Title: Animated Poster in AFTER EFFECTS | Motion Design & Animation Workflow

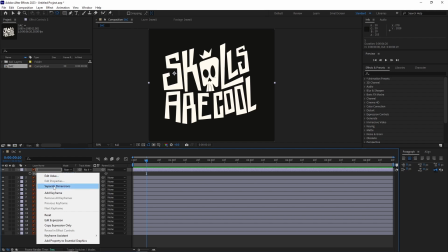Right click over it and chose separate dimensions. I just wanted to animate the up and down position of the layer.
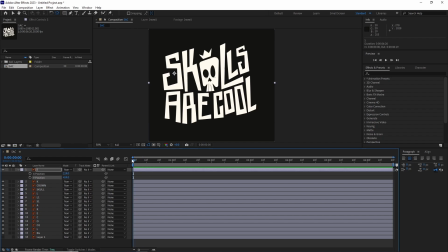So that's why I did it. I added an wiggle expression to the Y value. I right click on the Y value and chose copy expression only. Then selected the rest of the layers and pressed Ctrl V to paste it.
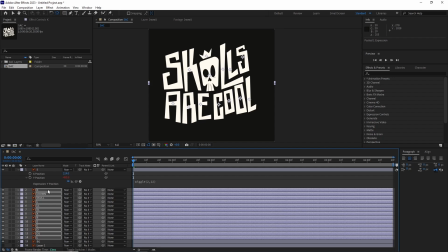And that will basically copy that expression only to all the layers Y value.
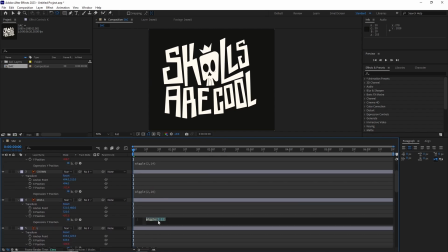But as you can see, it's the same expression. I went into each layer and changed it manually.
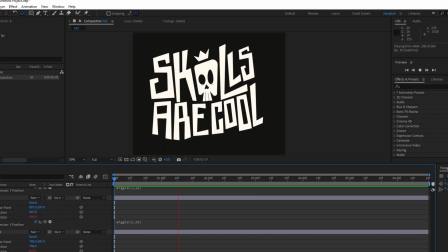And now you can see all the layers are moving randomly.
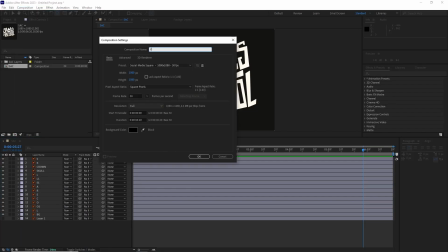I created a new composition with same settings as the previous one and named it Final.
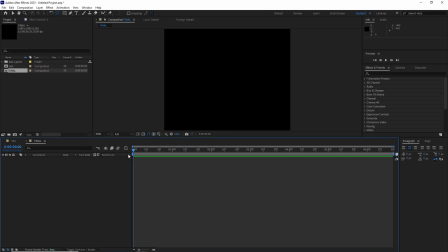I dragged the SAC comp inside that final composition.
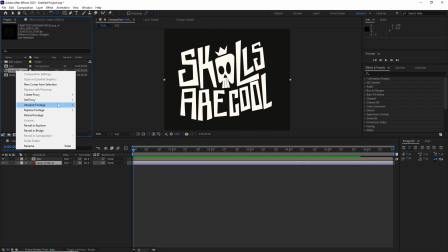I also imported this paint texture I made a while ago and opened up the interpret footage settings and looped it a couple of times,
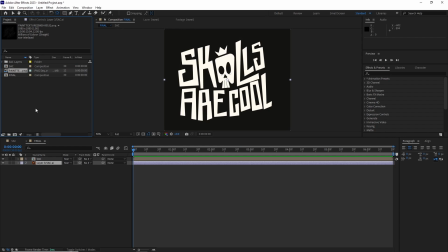so it's a bit longer than the original clip. I put it over the SSE comp and used it as an alpha matte so we get this nice texture look all over these words. After this, I imported a grungy texture, set to screen blending mode, and added a curve effect to really give it a high contrast.
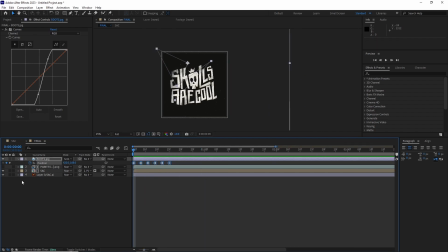I animated its position, changed the keyframes to hold keyframes, and looped it using a simple loop out expression.
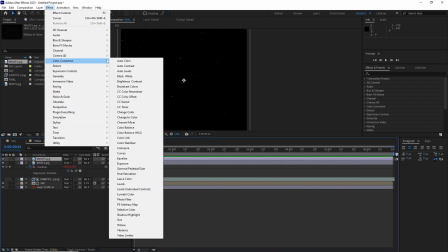I imported another texture and added the invert effect to change the color. Changed the blending mode to multiply, so now it's black dots instead of the white, and repeated the same process I did with the previous texture.
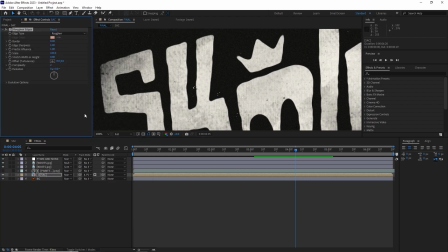I added a roughen edges with a low border value to the SSE comp to make the edges a bit more rough and grungy.
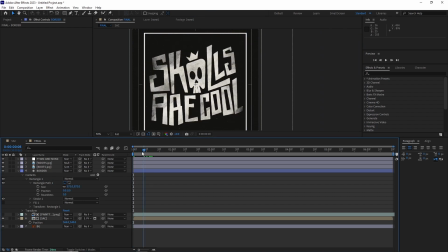Added a shape layer stroke to create an overall border around the comp and copy pasted the roughen edges from the SSE comp.
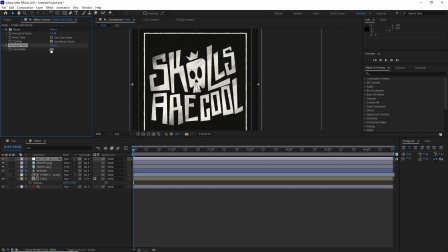And finally finish everything up with an adjustment layer with some noise and posterize time set to 8.
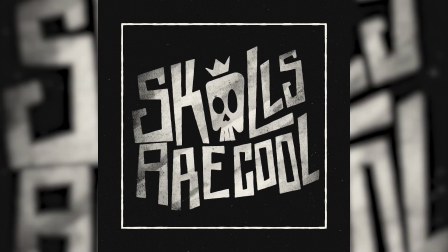The reason why I did this tutorial is to show you the importance of planning before starting any motion graphics project.
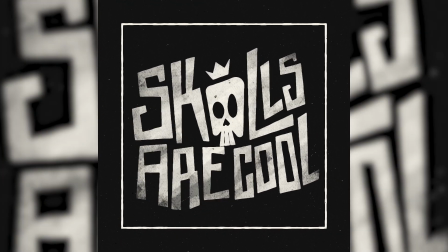How you should always plan and design first and only after that jump into animation.
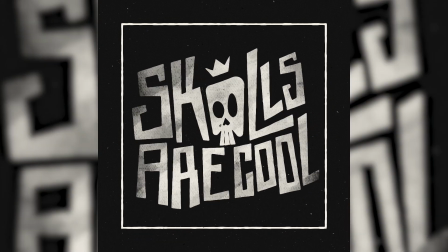I hope this video was helpful to you. If you like it, please leave a like and subscribe for more tutorials like this in the future.
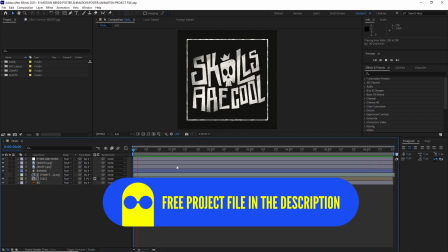Now this project file is free to download, but I won't mind if you can donate something.
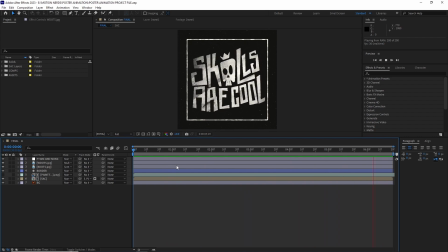That would be really appreciated. Again, if you can only afford. So if you can't, it's completely fine to download it for free, okay?
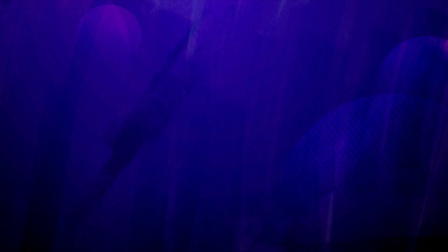Don't think on it too much. I wish you all a very happy new year, all the best for 2024, and I'll see you in the next one. Bye guys.